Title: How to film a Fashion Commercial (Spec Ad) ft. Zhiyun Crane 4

But when I was starting out, I did a lot of gimbal work with automotive.
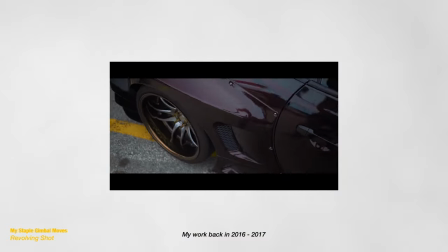(8:35)
I used to shoot like modded vehicles and I did those like
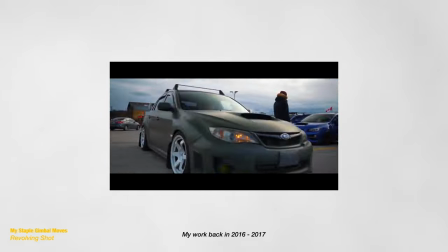(8:41)
crazy transitions and the orbit shot was kind of like my go-to for those. So I had a lot of practice, but if you're just starting out, I highly, highly suggest practicing for a week or two and then taking it to a shoot and utilizing it on an actual paid gig.
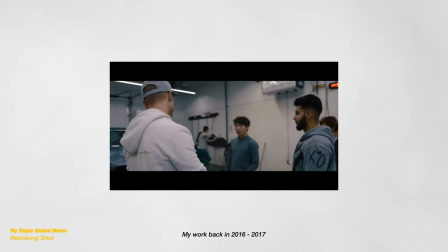(8:58)
Now for the gimbal move, it's quite an easy concept to grasp upon, but again, it's going to require a little bit of practice. So from your starting point,
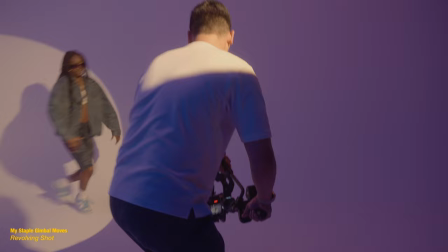(9:06)
you're going to move left or right around your subject while also turning your gimbal so that your subject stays right in the center. Give it a shot with inanimate objects first and once you've kind of get down the overall technique what you can do is add a little bit more movement in terms of your subject. Now my biggest tip is if you're kind of revolving to the right you have your subject turning the opposite way around so it has a little bit more movement and it acts as a reveal maybe for the subject or for the clothing that they're using specifically if you're doing a fashion shoot.
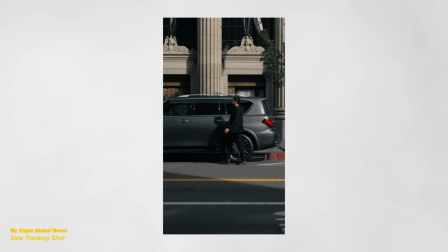(9:44)
Now my third gimbal move is actually a side tracking shot. I use this a lot to kind of communicate where the character is going. With this shot it's easier to pull off but it requires coordination with the subject so that you guys move along on the same pace.
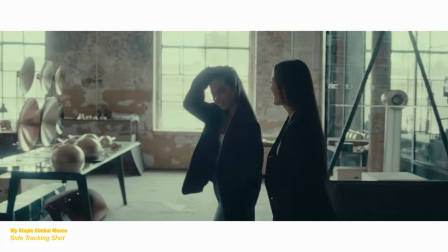(10:00)
Now if you want to add a little bit more of a wow factor in there what you can do is you start tracking from the feet all the way up to the face.
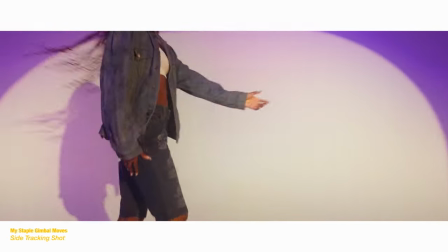(10:10)
Now this is going to be a tighter shot and it's going to require a little bit more practice but once you pull it off it's going to have a great reveal especially for fashion shoots or kind of like a character reveal as well.
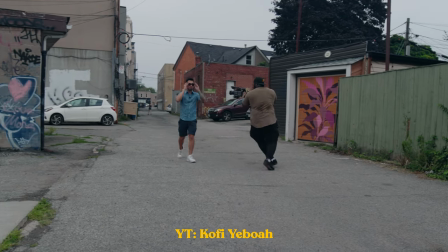(10:24)
Now if you want to learn more gimbal moves my friend Kofi did his top 10 gimbal moves with the Crane 4 and you can check that out in this channel. The whole production was actually super easy because we had streamlined it with three performance
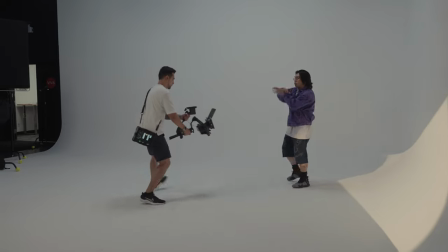(10:40)
pieces for each dancer or talent and then from there on Kofi and I did a switcheroo.
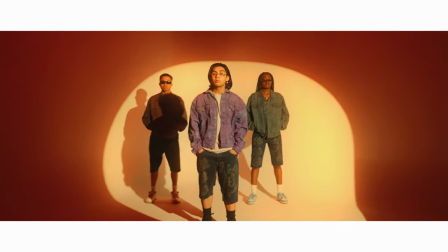(10:46)
I mostly did the wide group shots but we also took some like single talent shots. He did some detail shots and also some solo shots and then after the performance pieces we did some hero shots and we did some detail shots of the clothing line as well. For the lighting setup is actually quite easy. We were using a Nanlite Forza 500B with a projector
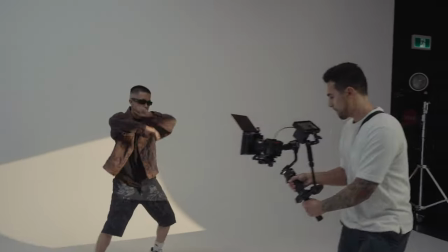(11:10)
so that we get that contrasty and the projector stylized look on the background. And then we also have Viva Studios lighting setup which had four RGB
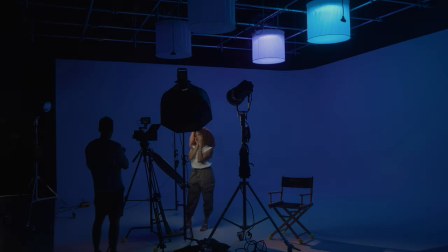(11:20)
lights on top where we can control each one with an iPad and
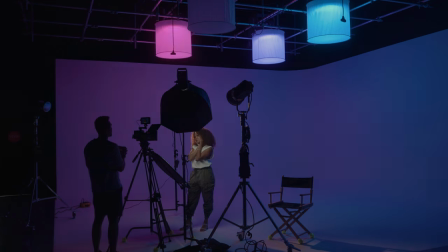(11:24)
it didn't take us long to get those different lighting setups because like I said everything was controlled through the app and that we only had one projector light to worry about. So it was quite fun and we were able to pull off the looks that we really wanted to do that day. Now the first tip with you guys is to get a wide shot of the outfit or the look.
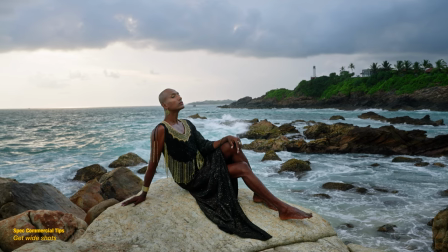(11:49)
That means that you're gonna have either a wide shot or a medium
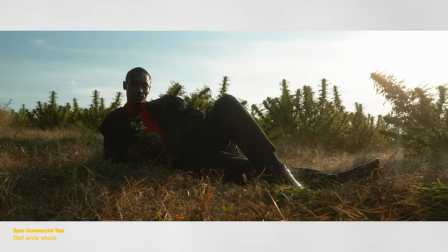(11:54)
panning up shot whatever it is to reveal the outfit get the look in its entirety with the set as well second is kind of the opposite of wide which is details get some detail shots especially if they have jewelry pieces
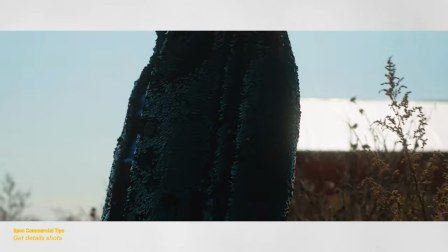(12:10)
rings necklaces any accents on the clothing and any material that the look is kind of emphasizing anything that's unique that needs to be honed in into a shot do a detail shot of that Third tip is kind of going along with the location or the set is to place the outfit where it belongs.